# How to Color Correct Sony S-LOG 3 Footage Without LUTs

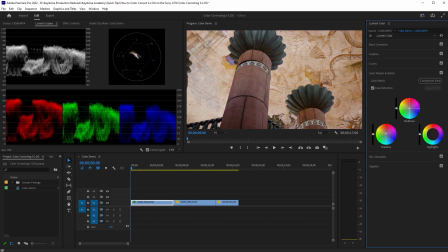492s
So it appears that our midtones are really kind of like this pole, you know, you have some of these elements in here and then some of the background as well. So this we don't want to play with too much because as midtones tend to do, especially when you don't have a subject in the frame, it'll kind of manipulate a little bit of the whole image.
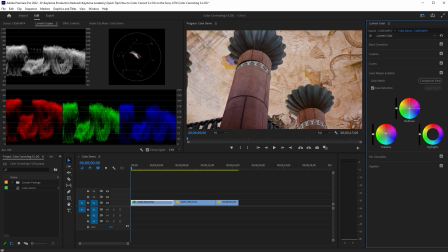512s
But I think in general, we want these to be a little warmer as well. Maybe not as severe as our shadows, but we'll just kind of bring that up into the yellow red as well. Now our highlights are basically going to be all these bright spots,
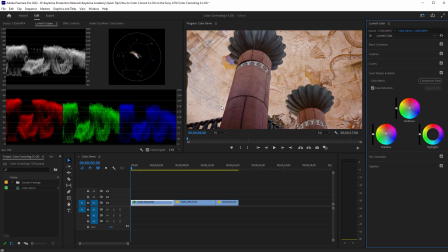529s
all the gaps in the walls between, you know, where there's not that dark color. I am going to kind of bring my highlights a little more into the blue because I think that's going to create kind of that color contrast
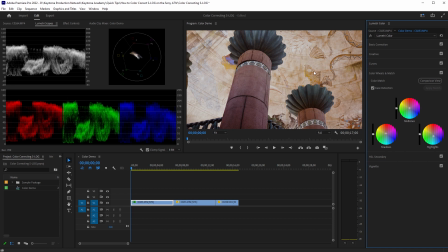544s
between the warm colors, the warm tones that we have everywhere else. So let's go ahead and move on to our next clip here.
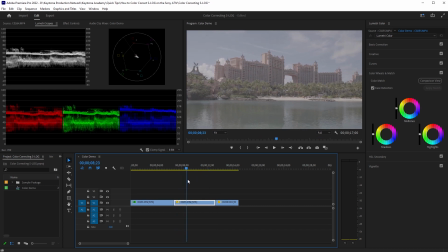554s
And this is another kind of pretty generic clip where nothing really changes. Everything's kind of staying the same here. So we'll just pick a random frame to use. We will go back to our curves and we'll do the same thing. We're just going to we'll start out with 4 points again. Same thing here. It's super flat.
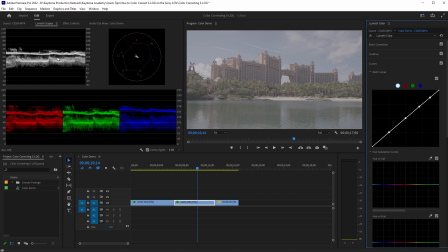573s
So we definitely want to make sure that we are bringing our blacks down, bringing our whites up and kind of spreading out everything in the middle. So I'm going to start by bringing down those shadows and those black levels.
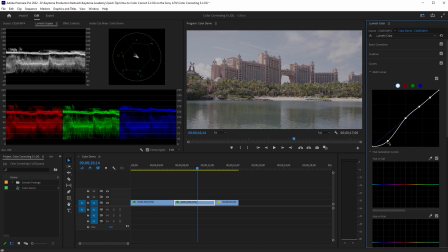588s
Once again, we don't want to go too crazy, but we'll start with something around here for now. And then let's bring our midtones kind of up a little bit. We don't want to boost them too much. You know, we want to be able to see a little more detail in the building back here.
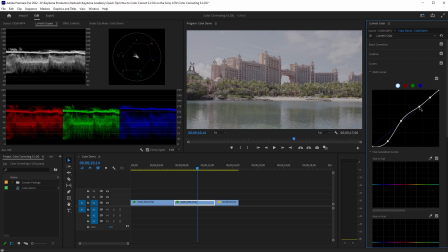604s
So we'll pop this up a little bit. And then our highlights, we definitely want to bring up. We want that sky to be bright and vibrant, and our whites as well.
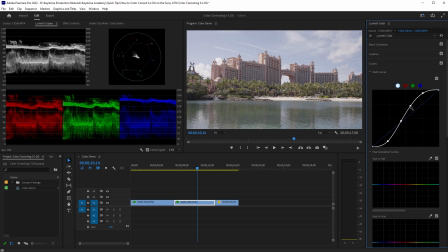617s
So we'll kind of do maybe something a little like this. Make sure that there's some contrast in there. Maybe we can tweak this a little bit as well. Maybe bring this back down,
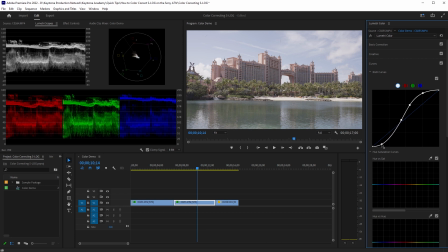633s
and then drop our black levels a little more, kind of snug them in here. Bring our shadows down so you get that nice reflection in the water. And I think this is looking, you know, halfway decent.
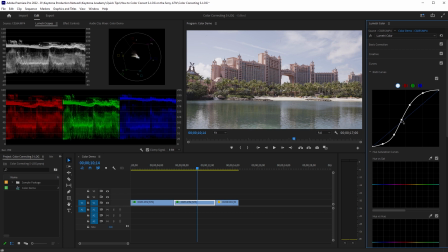649s
Once again, you don't want to go crazy because the slightest little changes can make a big difference. I'm just going to pull this back up a little bit once again to kind of keep that detail in the building. So I think this looks pretty good. We'll go ahead and show it before and after.
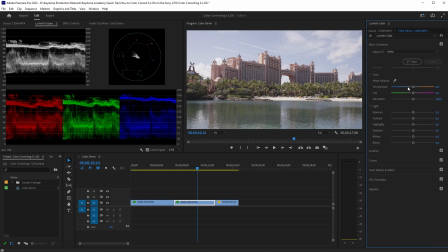666s
So once again, already making a big difference. And then we will do saturation again. So back to basic correction. And this, I think, could use a good bit of saturation. Obviously, we don't want to crank it all the way up, although that does look kind of cool.
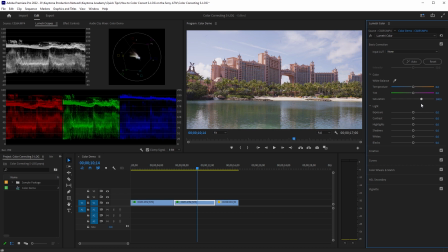683s
We'll go maybe around 140, because I do like this being a little more saturated. I think there's a lot of cool colors here, and just this kind of salmon of the building is really nice, so I like for that to pop.
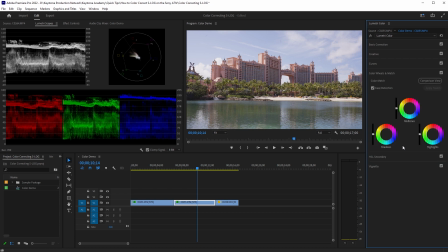698s
And then, once again, we will go to our color wheels and match, and we are going to start with our shadows. So if we kind of swing this around here, you'll see that the shadows are, there's a lot of shadows in the building. A lot of this down here in the water, this darker part of the water is shadow.
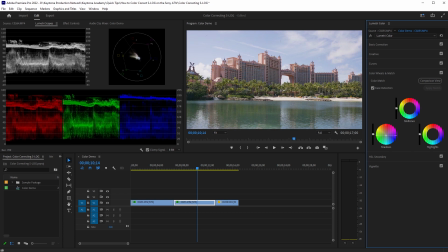716s
So let's see what color we kind of want to make that. And some of the trees as well are kind of in the shadows. I think I kind of like this to be a little more on like the blue-green side,
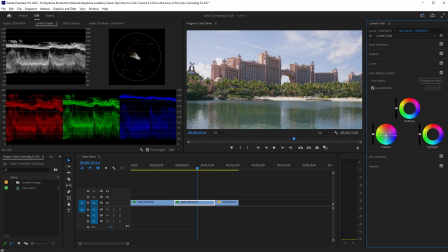731s
to kind of really bring out those trees and give a nice little tint to the water down here as well. I think that looks kind of nice.
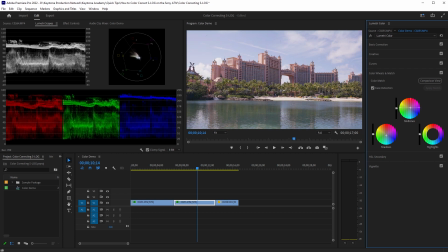741s
And then our midtones. So a lot of this is in the building itself. So I'm going to make this a little more on the warm side, a little more red, maybe red, yellow. I don't really want to go too magenta with it. So we'll go somewhere around here.
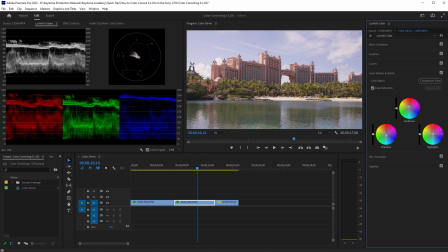761s
I think that looks pretty good. And then our highlights. So our highlights are going to be pretty much the sky. So since, if I reset that, the sky is kind of, you know, obviously it's blue, but I think we can bring out that blue a little more and make that a little cooler.
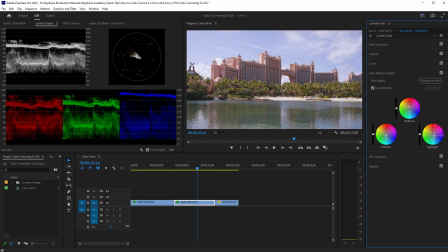779s
So we'll bring that down kind of into those dark blues. And keep in mind, this is going to affect a little bit of the water and the beach and stuff as well. So we do want to be subtle with it. And just to keep in mind too, if you are going more in depth on your color correction,
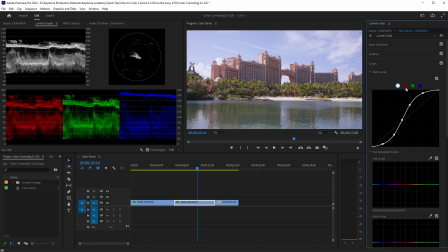798s
what you can do is go back to curves and make individual adjustments to your red, green, and blue based on that color in the different areas of light. So if you want to be more specific, I would definitely recommend using your curves. Curves are your best friend when it comes to color correcting. But yeah, you just want to do what's comfortable for you. I'm just doing this relatively quickly. This isn't anything that's going into a professional project, but you know, this is a way that I will edit footage, especially on bigger projects where I'm just trying to get everything to look the same and more color correct before I go into that finite detailing and grading.
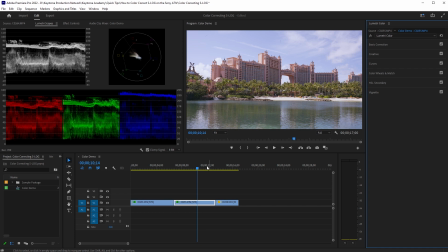840s
So I think that looks pretty good for our second clip here. And then we will go over to our last clip.
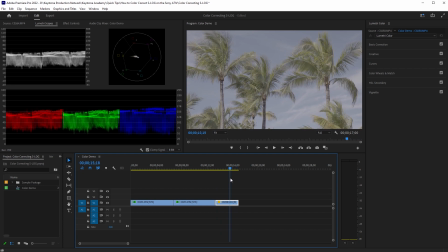847s
So this is just obviously some palm trees, nice little swaying in the breeze. So we will go back into our curves. Same thing, we need to kind of stretch this out. I think you guys are kind of getting the idea by now. So I will bring my shadows down.
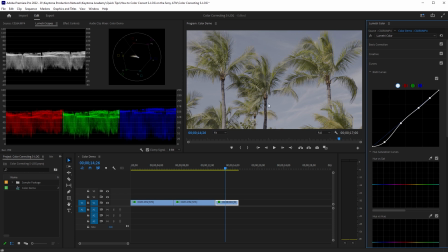866s
And obviously there's not a ton of shadow in this image. It's really just kind of these darker parts of the trees, you know, the shadows within the leaves, but we do want to bring that down to get some contrast out of it.
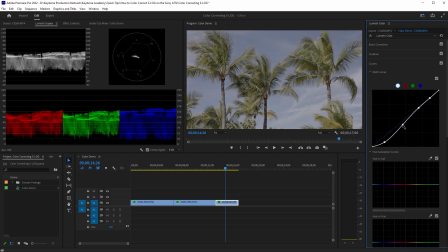879s
Our midtones, we want to probably bump up a little bit, but we might actually want to bring them down. So we're going to leave that alone for now, and let's go to kind of our highlights and our whites here.
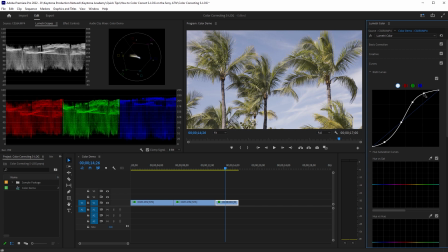893s
So we definitely want to bring these up. We want to, you know, give some light to this sky and get our white levels up as well. So I think something like this looks really nice. Really brings out the blue, brings out the sky, adds some depth to the image.
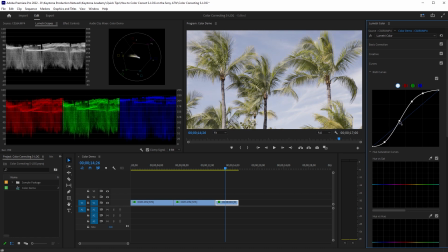910s
So I was originally kind of swinging this way on the midtones and kind of the higher end of the shadows here,
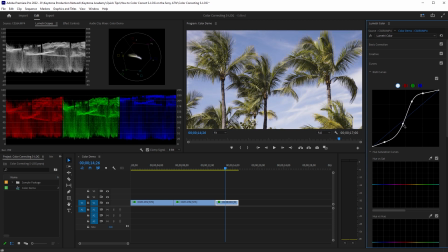918s
but I'm kind of leaning towards bringing them darker. I think this gives kind of more of a nice contrast and really kind of makes the trees pop, gives them a little bit more depth. And then I'll just kind of tweak everything around to kind of smooth this out a little bit.
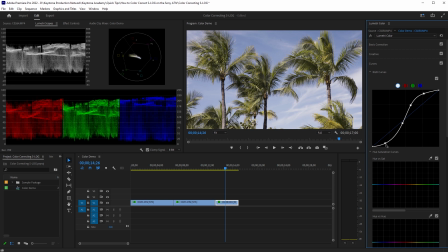938s
Let's see, bring our shadows down a little bit more. Let's see, something like this I think looks pretty nice. So there's before and there's after. I think that looks pretty good.
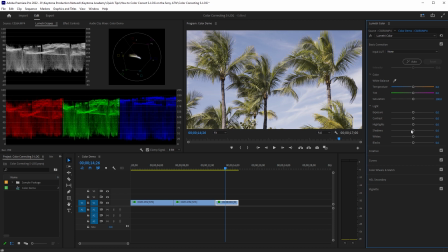957s
So once again, we will jump over to basic correction, and I am going to bring this saturation up. We'll do this around 130, kind of make those trees pop, bring some more color to the sky.
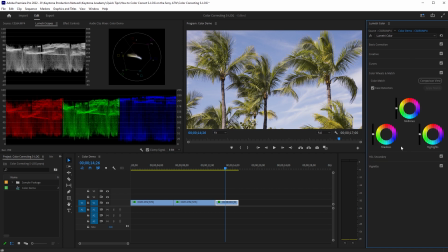971s
And then color wheels and match, we will start with our shadows again. So remember, our shadows are kind of in these dark parts of the trees and the shadows with the branches and everything. So we'll kind of toy with this.